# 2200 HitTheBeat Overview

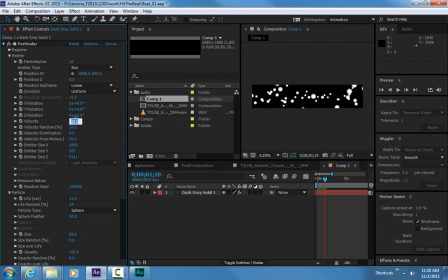(12:29)
Okay, they're also moving a bit quick, so I went to my velocity and I lowered that, and I lowered the random, because I wanted it to seem like dust. I wanted it to seem just kind of like stuff floating around.
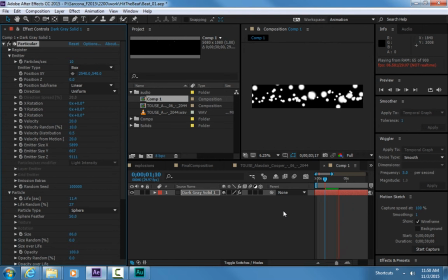(12:42)
Now some other stuff that I did was when it does that final burst at the end and all those particles fill up, I added a whole bunch more particles. I just keyframed this. Just went boom here. Oops. Wherever that keyframe went. Right there. And then I added a bunch after this.
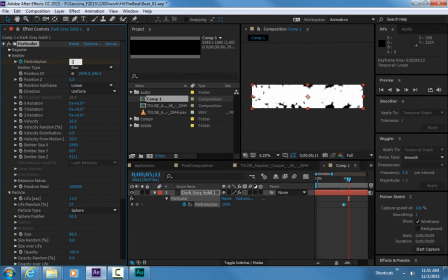(13:06)
And then when I was ready, I took it back down to 10 or whatever it was.
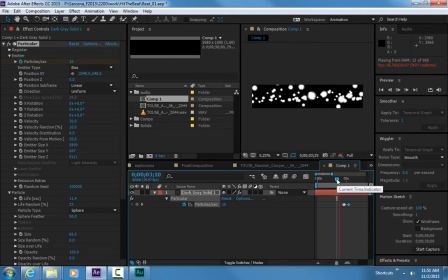(13:11)
Okay, so there's nothing, nothing, nothing. And then what happens is we hit those particles. There's a big burst of particles. And then there's that. Okay, and I also animated the emitter moving itself.
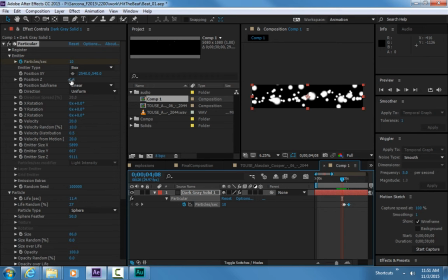(13:27)
Okay, now again, this isn't something that you're gonna know right off the bat. You're gonna look at it and say, you know, it needs more movement, it needs more something there to get the idea across that there's more stuff going on here. So maybe we kick up the velocity too at that same time. Now the particles are moving faster.
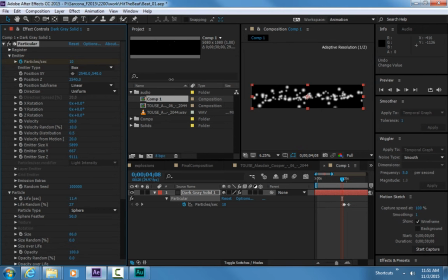(13:44)
Maybe I change their position Z so that it looks like they're coming towards the camera a little bit more. Okay? All of these things are things you can add to it as you go, because you just don't know what it's going to look like yet.
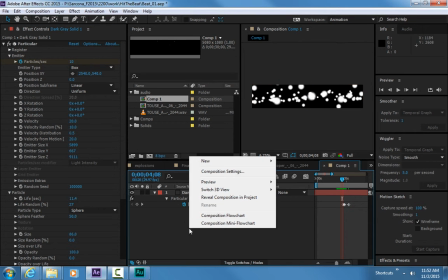(13:58)
Okay? So those are my particles. Now once I had these laid out, then I just made a ellipse.
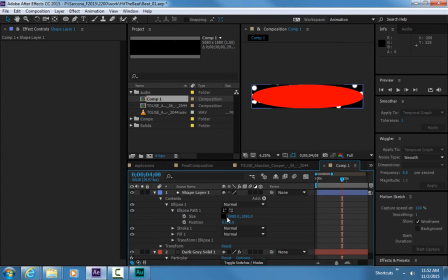(14:07)
Okay, I made it the correct size. That's obviously not the correct size. So I'll make this, I don't know what it was, 500 by 500 or whatever. I picked a good color. And then I just animated him.
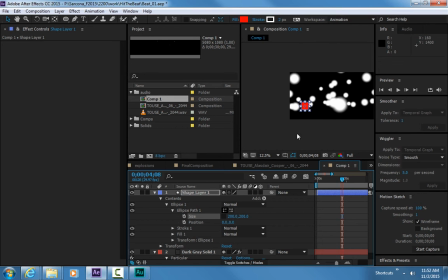(14:21)
He's actually too big still. Let's go 200 by 200. So I started off way back here.
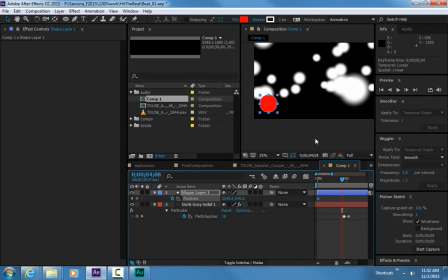(14:28)
And I just set a position keyframe at the beginning. And then I went to the very end of my clip, which is at 30 seconds-ish.
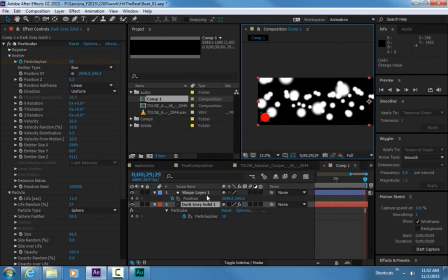(14:39)
My particles didn't continue, so I'll make sure they continue. And then I just drug him, not that, I drug him down to the end.
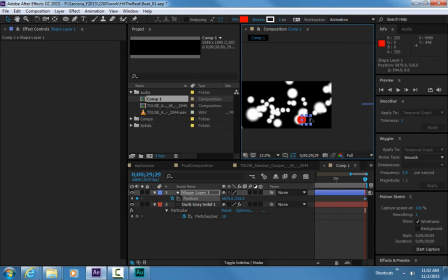Okay. Now once he's down at the end, then it's simply a matter of just going through and just adding some random motion. So here I just kind of pulled him up a little bit. And then there I pulled him down a little bit.
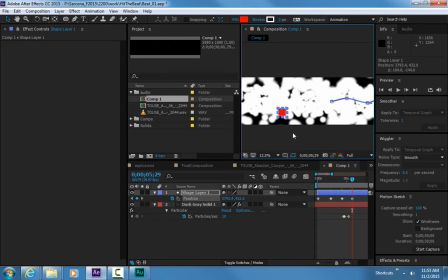(15:06)
And here I pulled him up a little bit. Now when he does that big burst, most of the time he's actually on the bottom, kind of wavering around the bottom. When there's that big burst, I actually pulled him up so that it's kind of like he's raised up. He's excited. He's high. You know, he's going crazy. I didn't mean high.
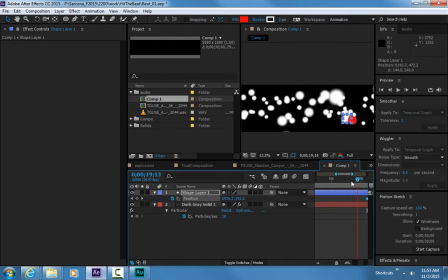(15:26)
Okay. So then I tweaked his motion as well, just to kind of go through and give it something more natural. And again, this was a 3D layer so that he's actually 3D and not just a 2D thing.
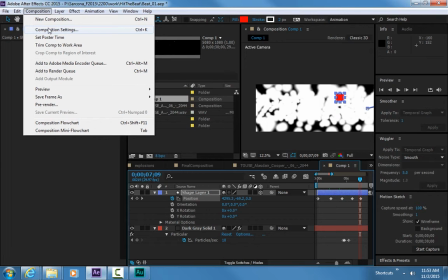(15:38)
There he goes. Okay. So then I went back to my composition at this point.
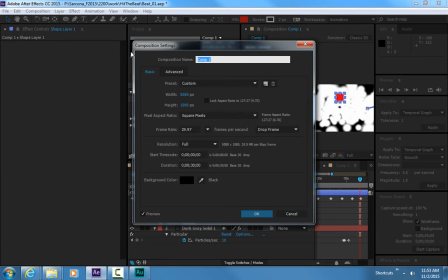(15:42)
Once he was done, I was happy with his motion. Then I went back here and just reset this.
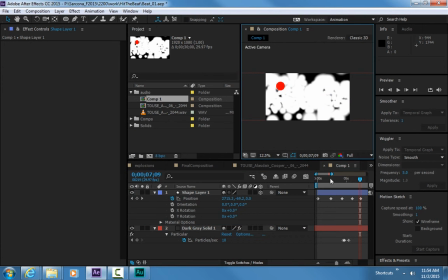(15:48)
And I did mine at 1920 by 1080. You can just stick with that 960 by 540 that we talked about before.
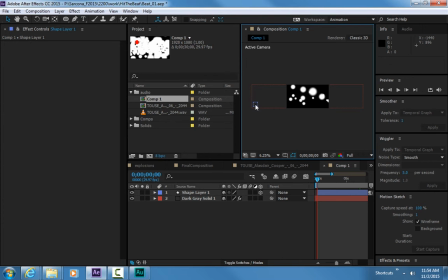(15:57)
Okay, so now he's gone. He's way over here. I can't see him. But what I can do is make a camera.
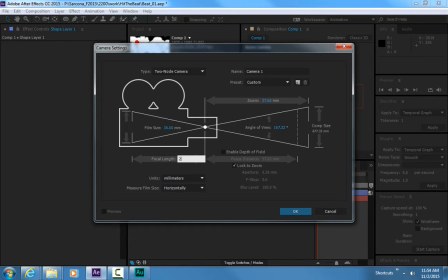(16:05)
And I think I set this to maybe it's 25 or something.
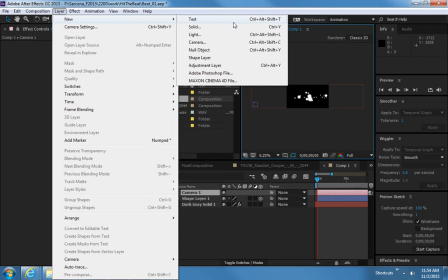(16:10)
There we go. And then I made a null, just like we talked about last time too.
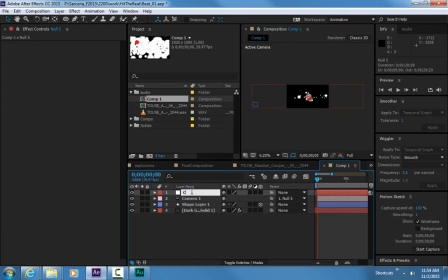(16:15)
And then I parented my camera to the null. Cam controller. And you'll see how important just all this labeling stuff is. So it's a 3D camera. I'm going to scoot this over. Oops, over.
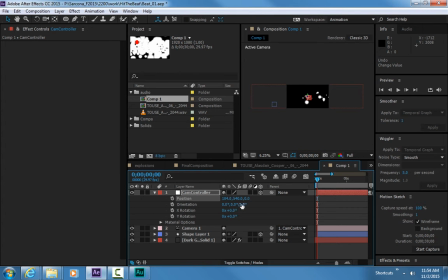And there he is.